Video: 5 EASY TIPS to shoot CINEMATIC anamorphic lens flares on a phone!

Hey guys, Sidney here. So Sandmark just came out with a brand new anamorphic lens and it's right over here.
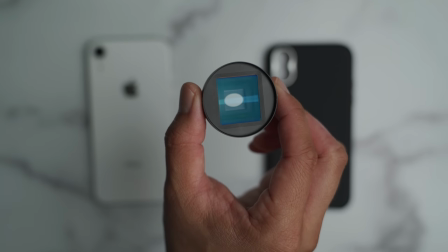0:05 And this is the version for the iPhone XR and it is pretty dang cool. Now, I gotta be honest, I've never shot with an anamorphic lens before, not for mobile phones,
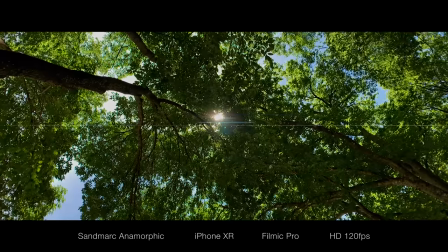0:15 not for actually for a real camera, but I did have some time playing with this lens and shot some pretty cool things.
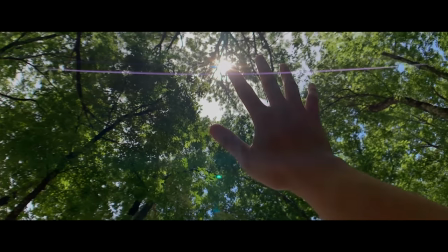0:21 And what I love most about this lens is that sweet anamorphic lens flare that you get to see in the footage. And so for today's video, I'm gonna give you five tips and how to create that sweet-looking anamorphic lens flare.
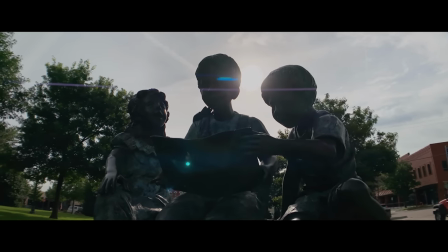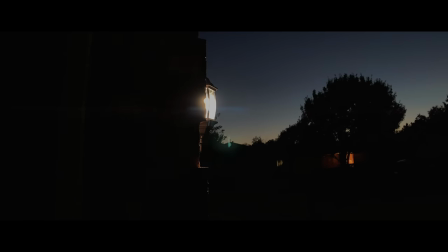So the first thing that you're going to have to do is attach the anamorphic lens to your phone.
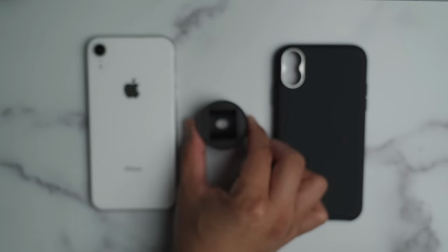0:45 Now, I have the iPhone XR, and the really cool thing that Sandmark does is that they include the phone case in the anamorphic lens package.
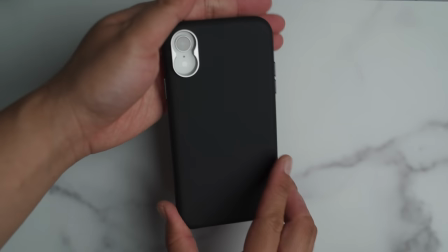0:52 And so this is the case for the iPhone XR. And once you attach the case to your phone, just take the anamorphic lens and just screw it on the back. All right, so tip number one, you have to make sure that your anamorphic lens is aligned properly. I know I said before that I've never played with an anamorphic lens. That was a lie. I did play with it before with an FS5, but that was like a very DIY anamorphic lens. Basically, it was a projector from a movie theater and we just kind of jittery this little thing. You know what? That's a story for another time.
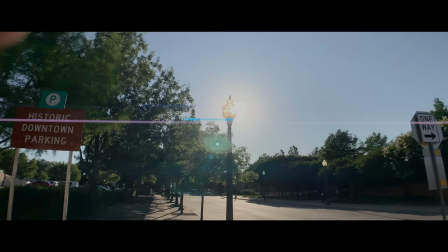1:15 Regardless, you're gonna have to align your anamorphic lens properly. Otherwise, you're going to distort your image.
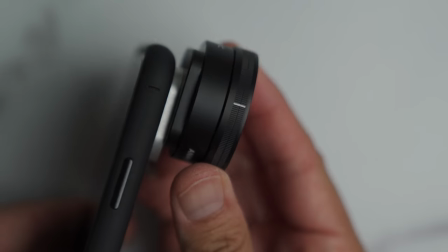1:20 After you screw in the anamorphic lens onto the phone case, there is a little white line on the lens itself.
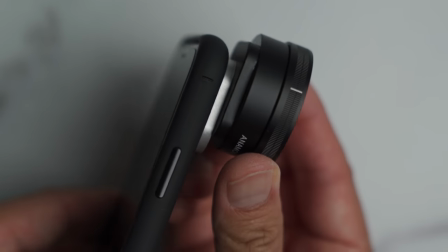1:25 There's also a line on the phone case and all you have to do is simply align those two lines together. And that way, you know that your anamorphic lens is aligned properly.
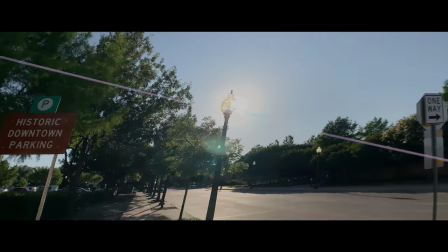1:32 This also helps control the direction of the lens flare and so even though it may look aligned when you film a scene and it looks kind of weird and wonky, you can simply adjust it by turning it left or right and then you can look on your screen to make sure that your lens flare looks right. Okay, tip number two, you want to make sure that your main light source is at the right angle. If you are filming outdoors, then the sun obviously is the main light source and so you wouldn't want to film at noon or midday when the sun is straight up in the sky.
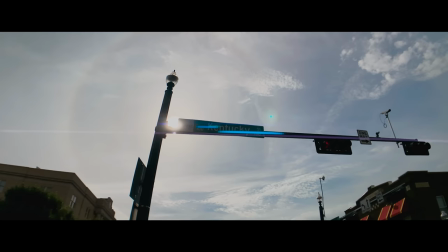1:59 I mean, object in your scene, along with the sun to create that lens flare effect, it would be a lot easier if the sun was lower.
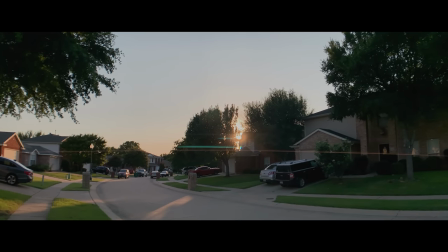2:07 And so I would suggest filming in the morning or in the evening at golden hour. Everything's better at golden hour. Same rules apply if you're filming at night or indoors. Most likely you'll create a lens flare from a street lamp if you're filming outdoors downtown, or even a flashlight if you're doing one of those, you know, spy scenes. Either way, whether you're filming day, night, interior,
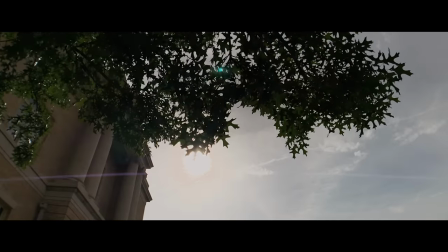2:26 exterior, you wanna make sure that the angle of the light is at an appropriate angle so that it makes it easier for you to film those lens flares. Tip number three, stabilization. Now, when I say stabilization, I don't necessarily mean using a gimbal, although it's very helpful to use a gimbal for any situation.
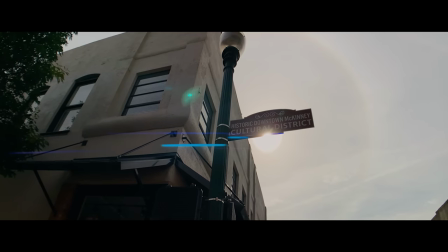2:41 But what I'm trying to say is that you don't want your footage to look shaky. If you are filming handheld and you're trying to create some lens flares, then you might see a lot more shakiness in the lens flare versus using a tripod or some sort of stabilizer like a gimbal.
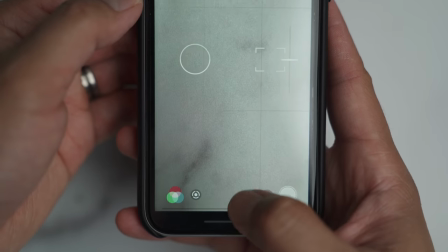2:52 Fortunately, with the app that I'm using, Filmic Pro, there is a camera stabilization feature and it's actually really good.
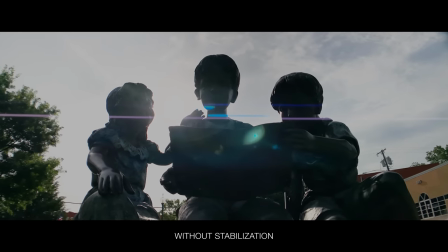2:58 So here's an example of a shot without stabilization. And here's the same shot with stabilization. Tip number four, you want to transition your lens flares. I really like to film scenes where I either make the lens flare appear or disappear.
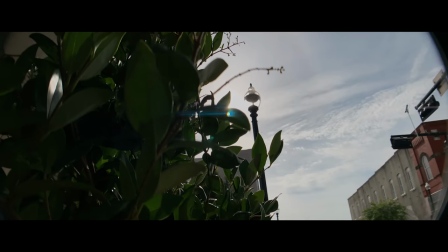3:15 It just makes for a more authentic and organic feel when you're introducing a lens flare. Now, your lens flare doesn't have to be super epic and JJ Abrams status, but when you move your camera around, especially at different angles, you'll get to see different types of shapes of lens flares,
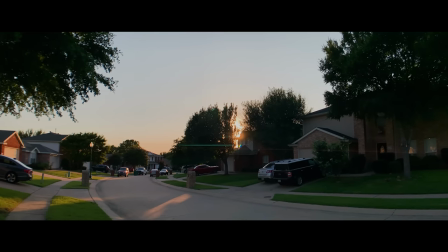3:28 whether they're big or small or even very subtle. I actually much prefer the very subtle lens flares because it just looks more authentic to me. Now, I know lens flares have this very blockbuster over-the-top look, and I think that's because when it's overused, it will look over-the-top and cheesy.
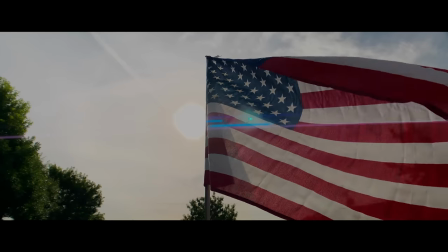3:44 But if you use it in the right way, in the right context, and transition them whether into the scene or out of the scene, then I believe you create this really organic product that makes the lens flares a part of the scene and not just added onto it. And last but not least, tip number five, you have to ask yourself, does it make sense?
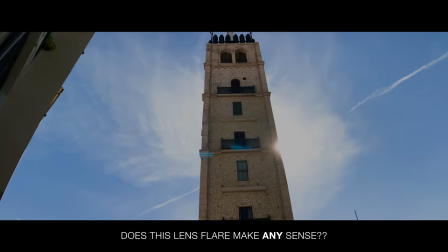3:59 Does it make sense to have a lens flare in your scene? Now, I'll be the first to admit that I have used digital plugins to add lens flares to my scenes, but it just wouldn't make any sense.